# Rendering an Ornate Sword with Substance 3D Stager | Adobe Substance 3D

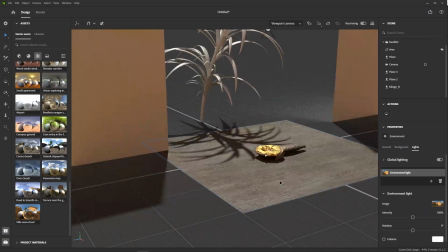506s
So let's try a stronger light, such as Villanova. Perfect.
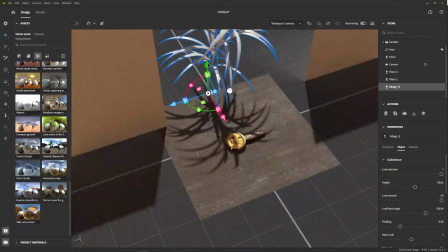512s
All we have to do is a bit of tweaking to get the desired effect. The further away the object, the softer the shadows.
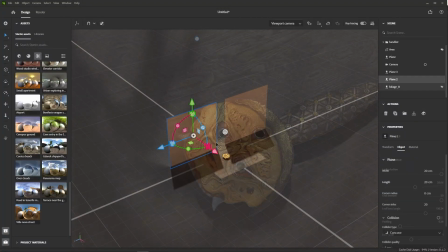521s
And nice, this works well. Now there's another way of achieving that effect that doesn't require a complex mesh.
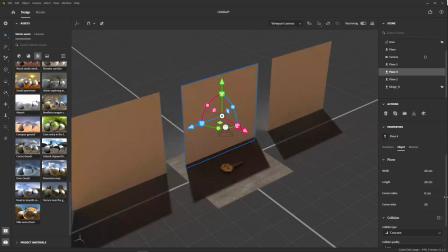528s
That technique comes from photography and consists in using a prop called a gobo.
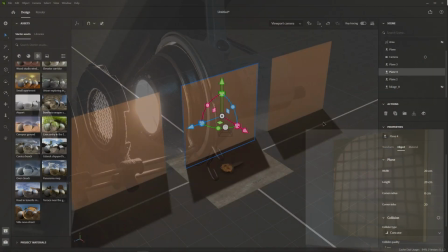535s
Basically, any plane with a cutout pattern that will cast shadows when hit by a light source.
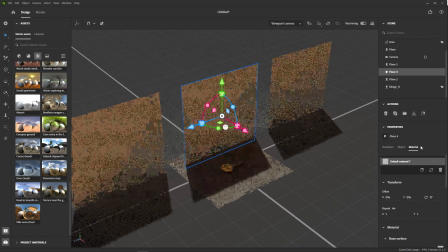540s
All we need for that is a plane, and then in the materials properties, search for the opacity slot.
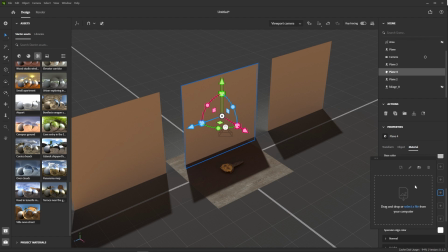549s
Here we can load any black and white image, meaning white will block light while black will let it pass.
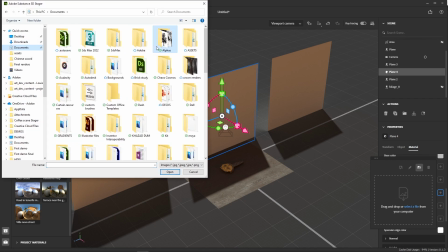557s
I have a nice foliage silhouette here that should work perfectly.
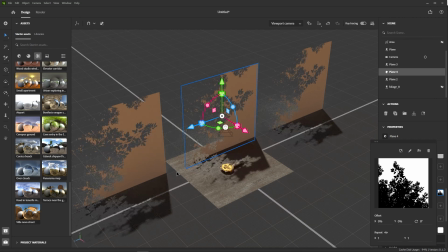564s
What's happening here is that since all these planes are duplicates, their materials are linked. This is useful in lots of cases, but for us it's best if I just undo that and break that link by clicking on unlink here.
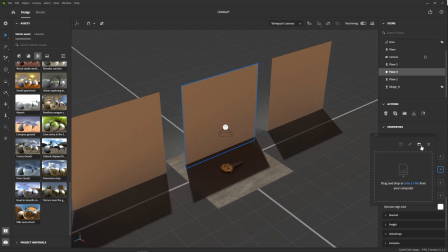578s
Now I can add my mask back, and it will apply only to that one plane.
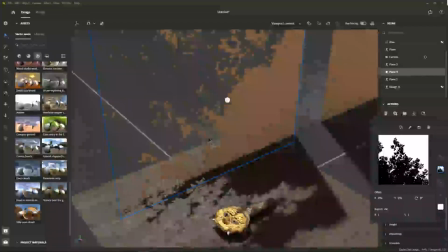583s
Now there's another issue here. The values are inverted, and what should be transparent is opaque.
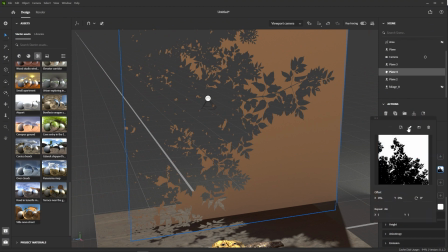590s
So to fix this, we can click the Edit button here, and Stager will automatically open the image in Photoshop.
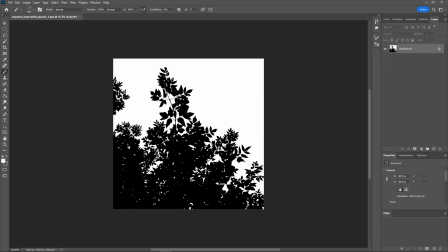597s
Here, all we have to do is invert the levels and save.
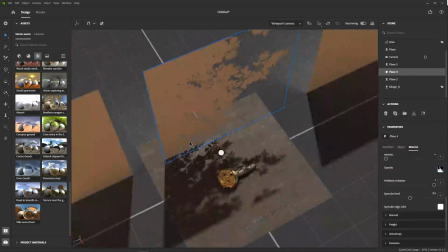602s
Thanks to the live link between Stager and Photoshop, the problem is now fixed and we can start adjusting the position of the plane to get something more interesting.
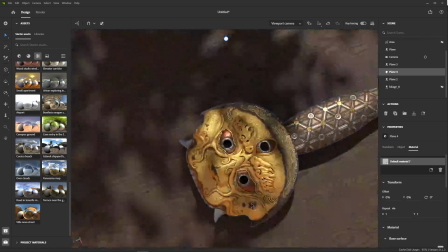614s
Bringing it closer to see more clearly the leaves' shapes.
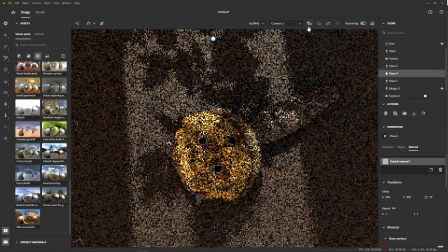622s
Nice. Each time you think something looks beautiful, just create a camera to capture that.
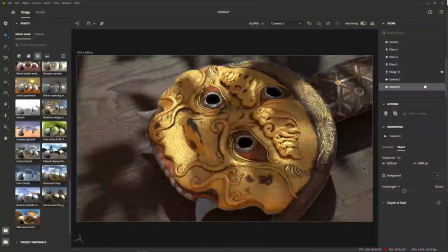628s
I'm actually going to create a bunch of them, playing on the angles, changing the ratio to have something more balanced.
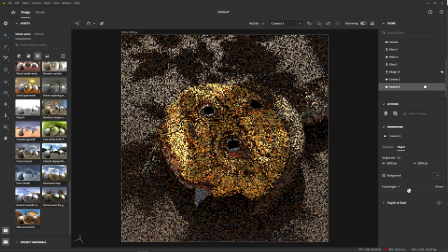639s
All right. I'm also going to make a shot with some depth of field.
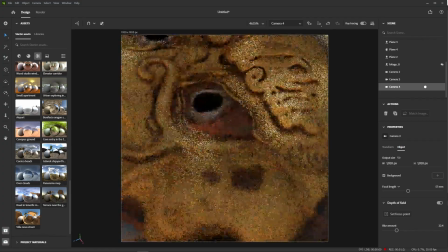647s
And keep adjusting.
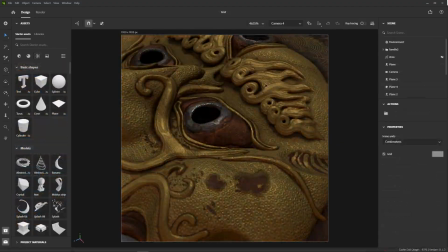651s
Now that we have nice camera views, it's time to think about rendering them. Let's hop into the render workspace by clicking on the render tab here.
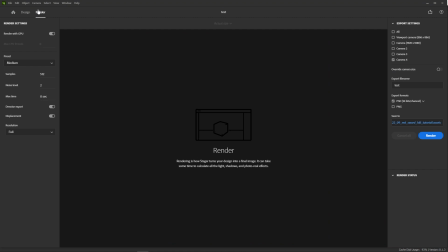660s
Now a few words about this window. The render settings are on the left-hand side. Most important is the GPU option. Make sure it's enabled if you have a supported GPU, as it will make your render much faster. Stager also lets you choose between presets, so you don't have to manually set each parameter.
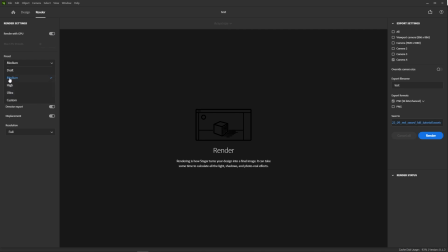680s
High and ultra are overkill for most use cases, so we can just keep things at medium and leave the rest untouched. If you want to make quick preview renders, you can decide to render at half the resolution just to check how things look. On the right, you'll find all your cameras. Just check the one you want to render.
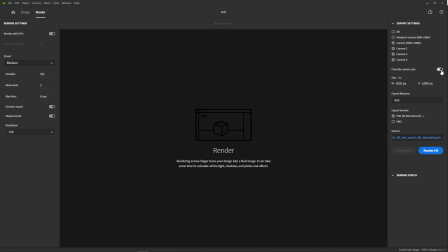700s
You can also override their resolution if you want. For the format, you can interestingly choose to render in Photoshop format.
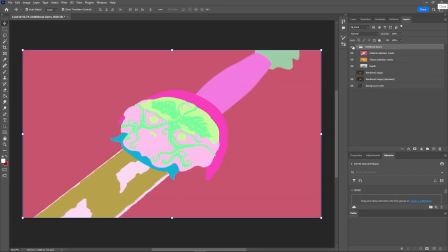708s
This will give you layers based on the materials and objects in your scene, which can be very useful for post-process.
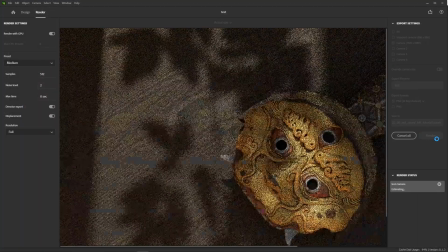715s
And that's it! Simply press render and enjoy reaping the results of your hard work.
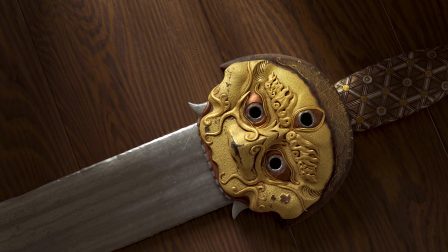722s
I hope you enjoyed this short series and that it inspired you to experiment the full Substance workflow and have fun with it.
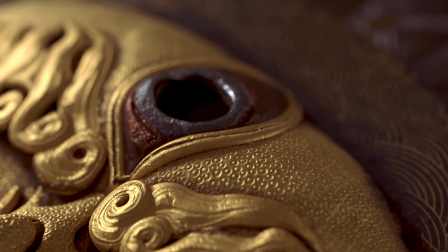729s
I also hope it made you look at historical artifacts with a fresh eye, full of love and curiosity.
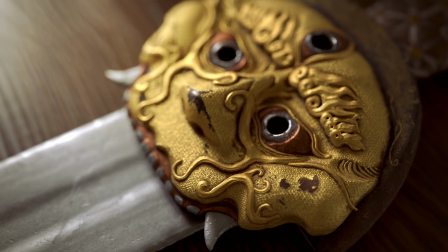735s
There's so much beauty out there, we can't wait to see what you create with it.